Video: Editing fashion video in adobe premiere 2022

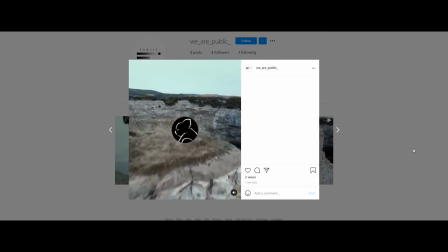0s I figured I was just going to take this one slow and relax a bit.
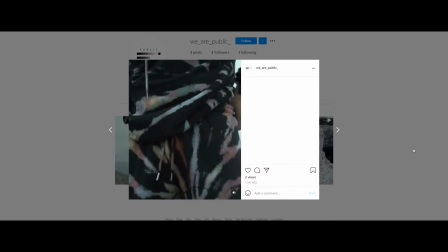6s Yeah. See you, Sousa.
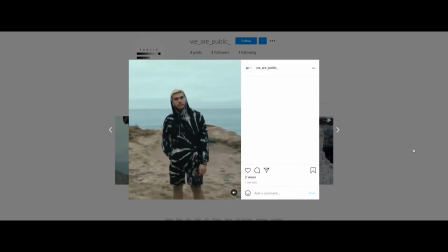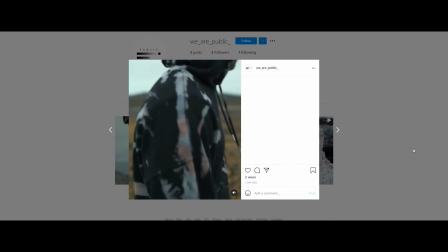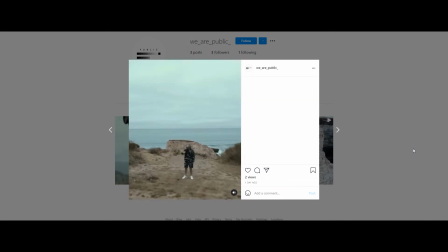What's up, people? How you doing? Welcome back to a brand new video. I just wanted to go over one of the styled shoots that I did for a clothing brand. I wanted to go through and give you guys a chance to kind of understand how to go about doing a kind of a showreel of a clothing product. I just wanted to bring you through that and give you an idea of how I like to edit.
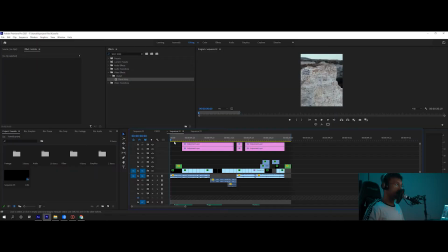54s
I put on my trusty headphones here. So let's go ahead and go through this edit real quick. So I started off with a drone because drone I feel is something that people really are drawn into. And so you can come through here. It comes into a drone with the logo and then it goes into a guy kind of overlooking all of the scene.
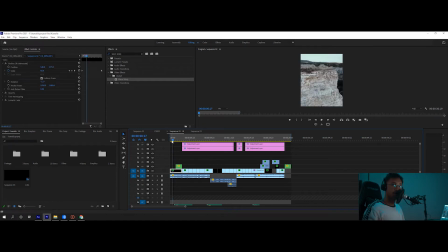70s
And I really wanted to showcase that hey this is also a story through this reel of you know here's our location here's our drone clip overlooking everything and you can come into here the guy is now overlooking the cliff so you can see that we're coming into him and then going into the
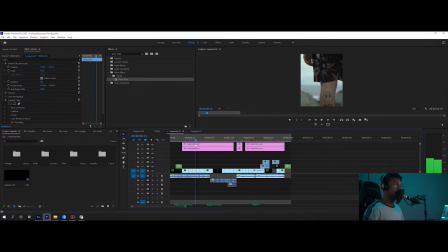84s
rest of the story of showing where we are a little bit more about the brand i wanted to get his tattoo in because it's more of a street brand that kind of style so we go into more details of really showcasing the clothing right away really get people interested in seeing like what
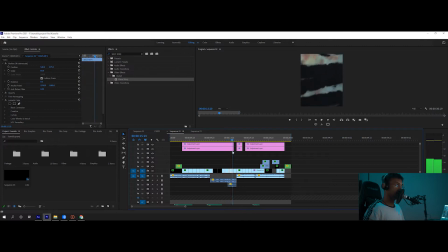98s
we're doing and what the brand is about and then just kind of continuing really showcasing the the clothing and i like to add in nature scenes that kind of go with the brand and i felt that um shooting such as the flowers such as um shark cove rock also i have another shot of the flowers here and i think over here i have a shot of
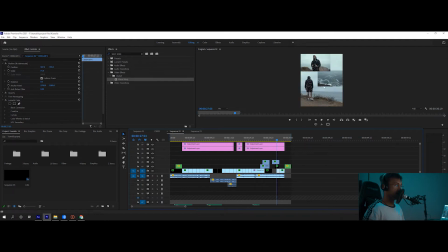117s
water yep i have the ocean right here that i incorporate into it it just kind of adds into the whole feel of things and i really think that it is a nice add-on to any kind of fashion reel or street video that you're going to have that you post on Instagram or on YouTube or whatever that looks like.
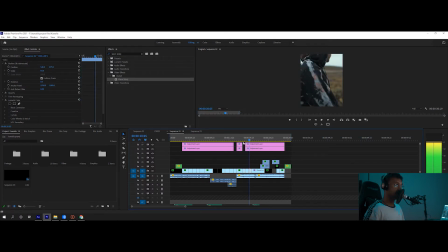133s
So going back into the storyline, just showcasing, you know, hey, we changed locations here. We're now at a flower location here. Showcasing again the clothing and an action of him walking around and going back, getting closer up on the details here. So that's when we start doing these kind of effects so I can have more of a close up on the details. Again, you see that here and I wanted to showcase,
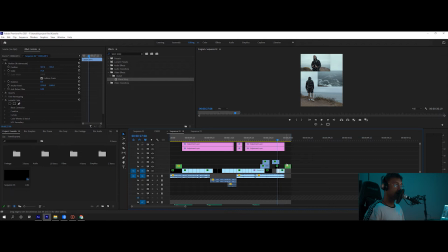152s
hey, we got a lot more going on as well as the beat on this uh end part just fits perfectly for what we did here going right into him just kind of looking back and like yep that's how we're gonna finish it right there with the model and pretty much a whole idea of the whole outfit right there so guys it's very important in a fashion video that you keep on time
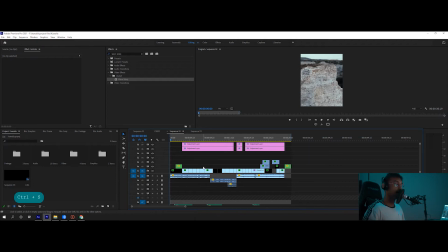170s
with uh music and that the music matches the style that you want to have shown for obvious reasons you can figure that out for obvious reasons you want to have the feel of the song match the brand and so that's what we did here we matched it um i feel
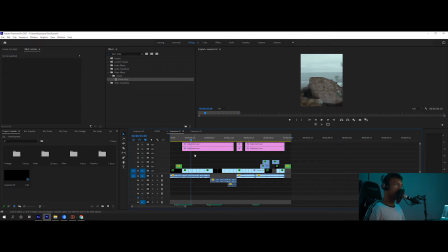185s
very very closely and when you when you cut and you make your edits you're going to want to do it on certain beats that way the timing of things is more fluent especially for social media films because people guys attention spans are just they're like non-existent so you got to
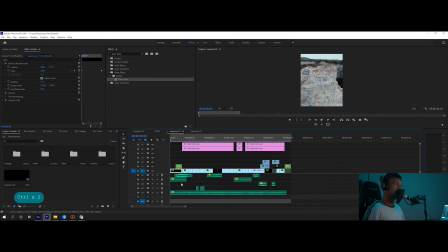200s
capture it really quick um i also added in here with sound design as you can hear as you could probably hear in the video i added sound effects and very simple sound design nothing crazy and here we have sound of the ocean we have birds very faint in the distance and just a
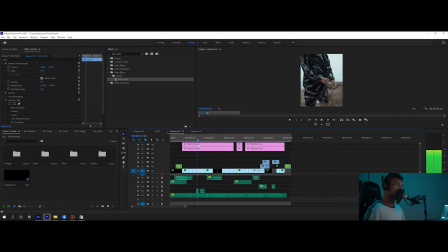215s
whoosh sound right here when we come over this rock over here i uh created a sound effect with playing my my shirt that way we can have just a subtle understanding of like hey he's messing around with it give him more real life but guys in this whole video i have this ocean sound effect
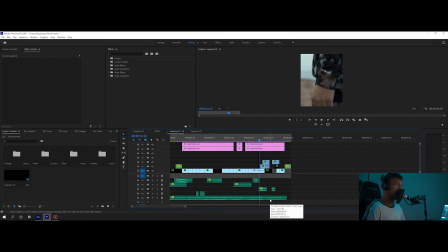230s
going during the entire time it's very subtle but i feel that it adds a lot of realism to the video and also guys just keep in mind
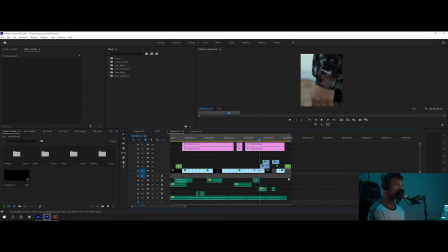237s
that you want to use as many tools as possible to make sure that a video for social media or youtube is just super engaging especially a video that has 30 seconds or less because people's attention spans are just non-existent so make sure that you're using sound effects you're using uh right audio make sure that you're cutting to the audio that brings more appealing and visuals um to the audience that really entices them and just any
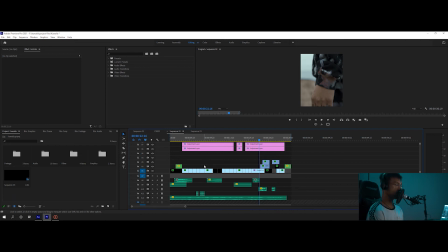256s
way possible you want to utilize that because Adobe Premiere has so many tools you're just not using them you're just not going to make as an effective social media video or whatever exactly video you're trying to entice for engagement purposes but another thing guys I really wanted to make sure was perfect in this video was
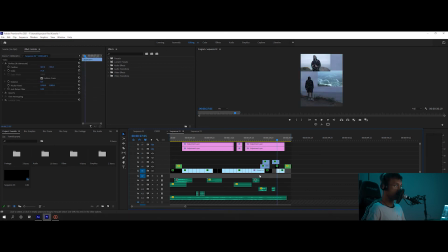272s
the color we come into here I shot this during the morning sunrise actually around 5 5 40 a.m I think definitely is a plus to shoot it in the morning during sunrise or sunset because the lighting is just going to be that much softer and that much more even on your subject.
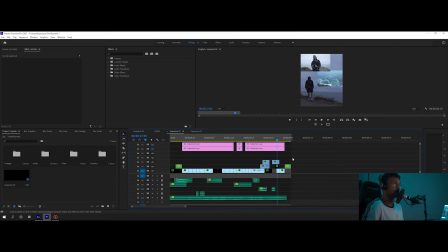289s
The clouds are also a overcast as you can see so that was also
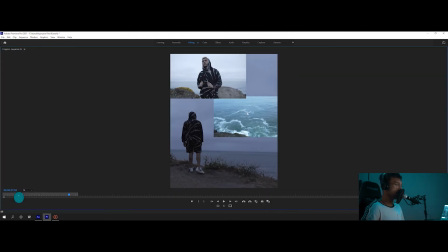293s
very helpful but on here you can see that we have a lot of different colors going on here. This was shot with my drone. The bigger clip was shot earlier in the morning and then this other clip was shot later on in the day so
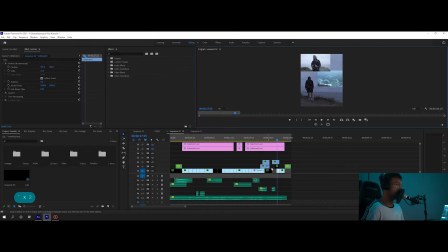304s
you can see that the lighting is just different so I really had to make sure that I corrected a basic correction on all of these.
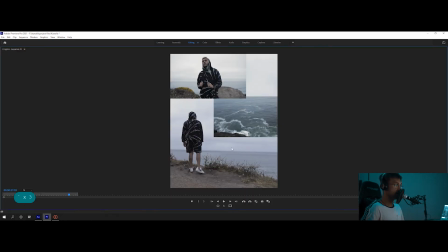309s
Make sure that they're all the same so you can see I had my basic corrections on here. And then we came in here and we specifically, I think this was just the sky.
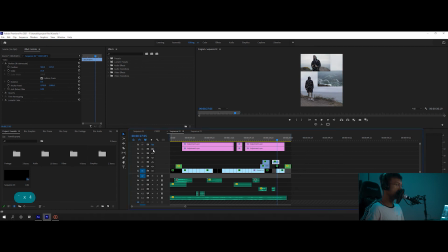317s
Yeah. So we specifically came in here and selected everything and then did an invert on the color and made sure that it was only in the sky that was selected. So you can see that it is like a greenish bluish feel or whatever. Um, and then over here, we went into the skin tone specifically and made sure that they were just a little bit more defined, um,
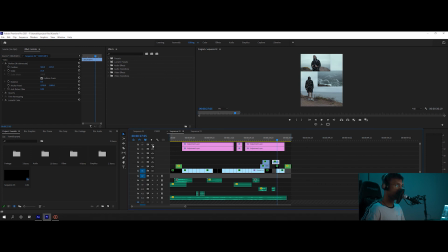337s
more orange, a little bit, just very subtle, but you can see that it goes a very long way very subtle uh so that's kind of like my basic rundown on this whole edit guys it took me about i don't know seven to eight hours to do this whole video for 30 seconds so i really took the time and was really nitpicking at everything making sure that the video was exactly how it needed to be for the brand and for like the
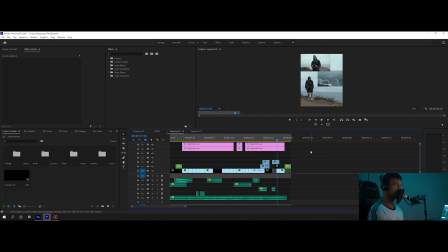357s
sweatshirt because you know hey we got to get people to buy this jank so yeah guys my only comment is make sure that you really utilize all your tools and if you have any questions about any of the edits that i did just go ahead and leave a comment and I will be happy to go over that for you guys I hope that this was helpful to you just kind of overseeing my process and my thought process on this video and what I wanted to look like and how I made it turn out and hopefully it's helpful for you guys in your process so appreciate you watching and I'll see you guys in the next video